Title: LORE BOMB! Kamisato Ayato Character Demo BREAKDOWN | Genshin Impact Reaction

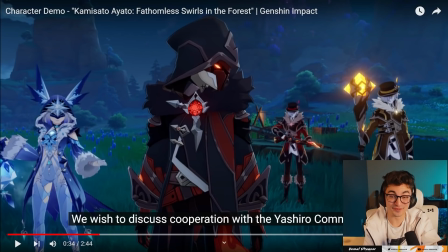249s Let's go for a stroll.
Damn, they really pulled up on this guy with a freaking assassin, a sniper, a mage, and another mage.
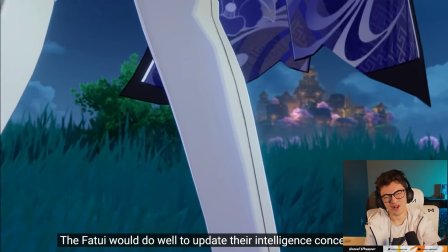257s A humble suggestion. The Fatui would do well to update their intelligence concerning me.
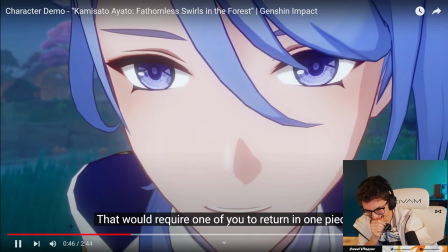262s Nah, but of course, that would...
Bro, that track in the back.
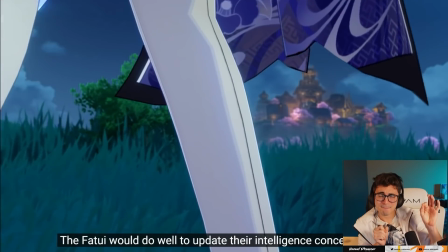267s The Fatui would do well to update their intelligence concerning me.
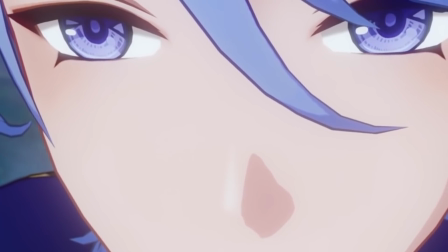273s Nah, but of course, that would require one of you to return in one piece.
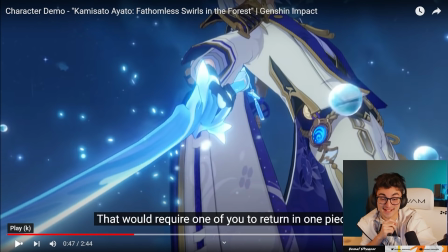278s
The cinematic freaking angles of this trailer is to return it nuts, man.
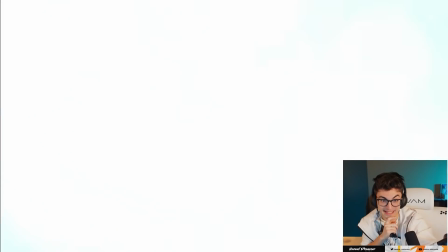285s
That's a freaking wallpaper right there. Are you kidding me? Oh, man.
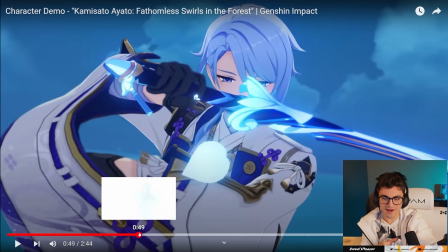292s
I like how there's two drops in this song. The first drop, we have a nice, elegant, and calculated drop.
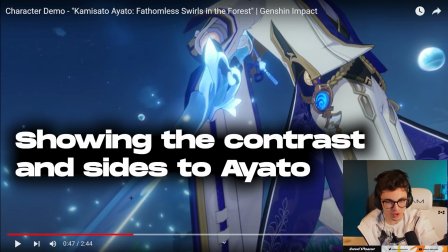299s
It's nothing crazy, but it's smooth. You got a nice beat in the back.
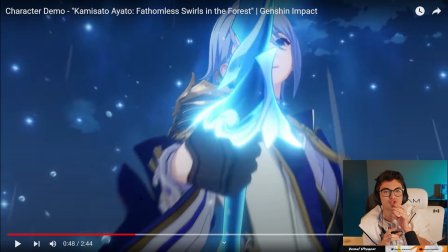302s
It reminds you a little bit of like trap beats and hip-hop beats, but it's still that traditional instrumental that you get that's representative of Japan slash Inazuma.
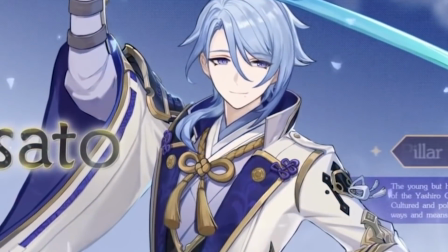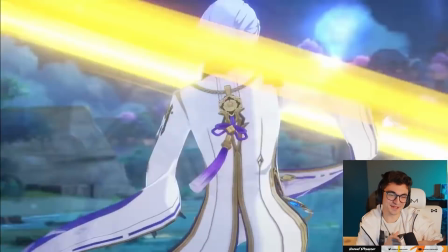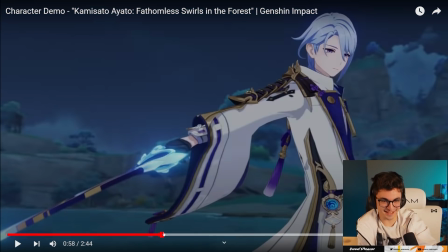323s
And then there's like the trap hip hop beat, right?
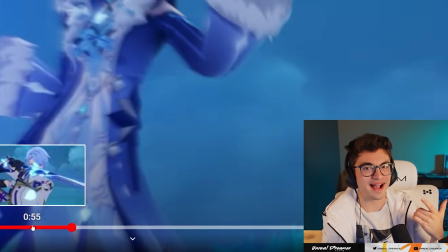330s
Kind of a callback to a really cool callback, actually, to Kazuo's trap beats that you had in his character demo.
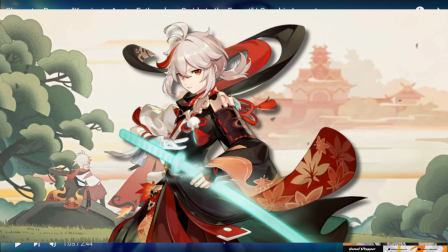336s
Knowing that Kazuo is a descendant of the Kaidahara clan, which was a very prominent clan when it came to swordsmans and samurais.
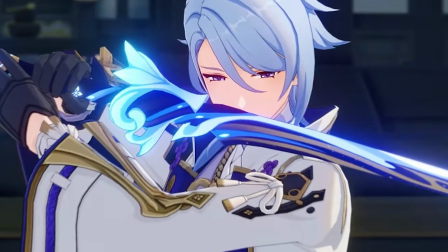343s
Kamisada's also being a prominent swordsman, you know, clan. So maybe a sign of respect to both clans, right?
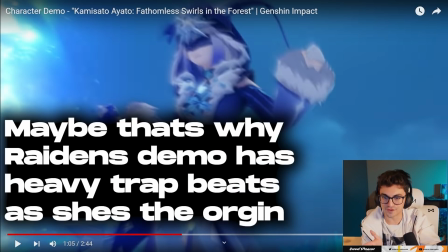349s
Symbolizing that they are at the head of swordsmanship when it comes to Inazuma. So that's pretty dope.
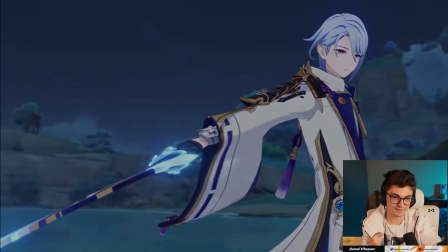354s
And dude, the shots here. Bro.
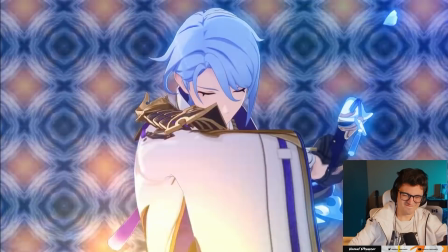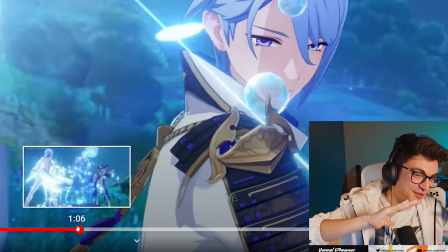365s
And the transition, bro. Sliding the camera from left to the right side and then dashing across the screen to show the water
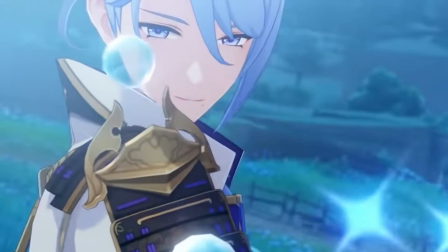373s
clone appearing and him doing his Virgil slices like you
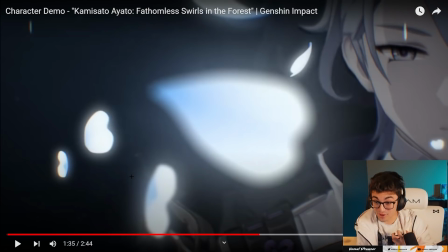378s
could tell he has a lot of pride in Inazuma like a lot of freaking pride he's like if you're trying to assassinate me trust me
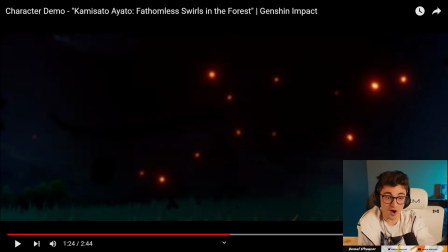386s
when I say when it comes to assassins when it comes to to fighting no one tops Inazuma there are other clans that have
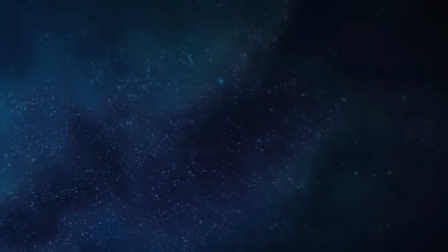395s
you beat you're not even a part of the competition I can name a few rival clans who would have had an easier time over the years.
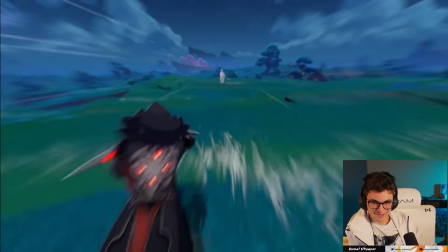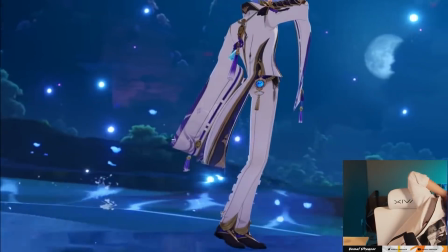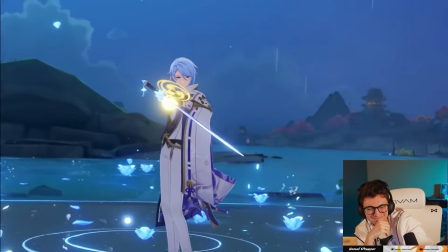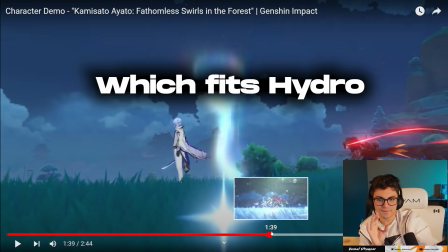420s
There's like a melody of justice in this final drop, but there's also like undertones of like somberness too.
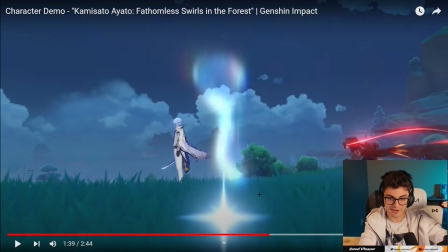428s
Like he deals with a lot. Also, this shot right here where the assassin's coming in and he pops the ultimate and the slow-mo with the water drops coming in.
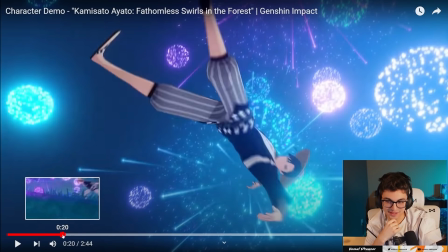436s
Oh, man. That? Oh, dude. Just realized, Sayu is actually with the Shumatsubin right here.
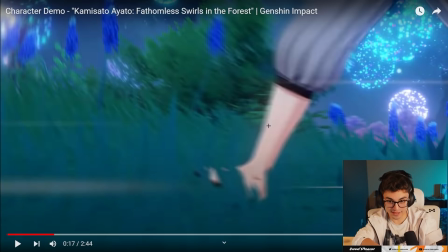445s
Like, I know she's one of the Shumatsubin, but I didn't realize she was, like, with the squad. I didn't see her.
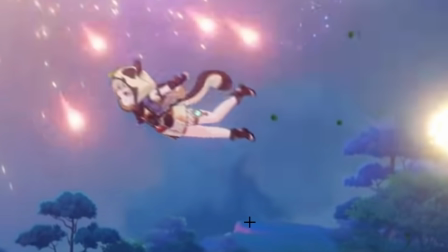450s
Like, she's so tiny, and she looks like a squirrel. I'ma be real with you. I genuinely thought she was a squirrel, right?
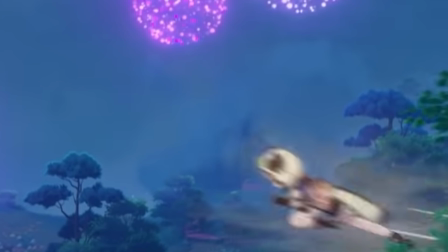456s
That kind of goes back to Sayu's character of, like, she's very hard to detect, and Kamisato Aido is one of the only people that can detect her.
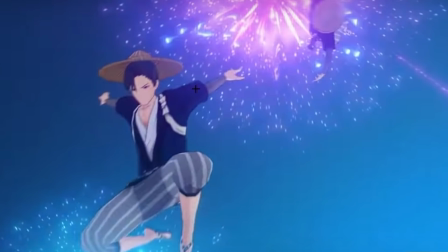464s
That's why she's, like, almost always out of frame. Tenryokumishin. Like, the other two are in frame way longer than she is.
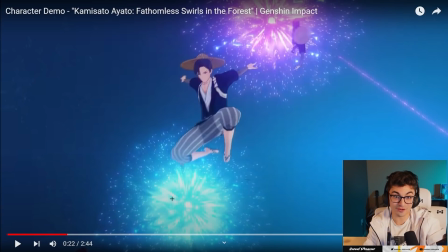472s
As of saying that, like, she knows how to be better stealth than the majority of the Shumatsu bin.
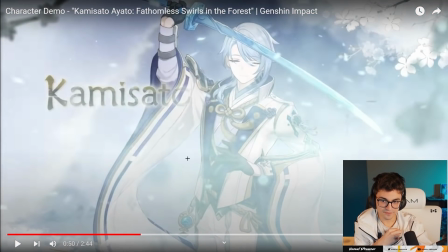479s
Not a hydrostorm, a snowstorm of a transition. Kind of a callback to Ayaka and his sister.
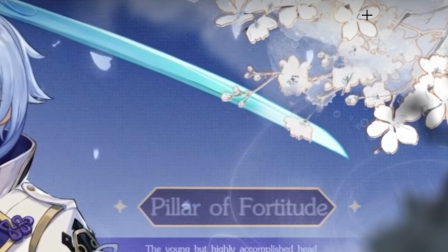486s
You even have, like, snow-covered and frozen plants all around.
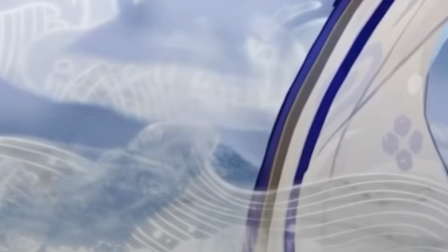491s
And you have the waves of water alongside the snow-covered plants.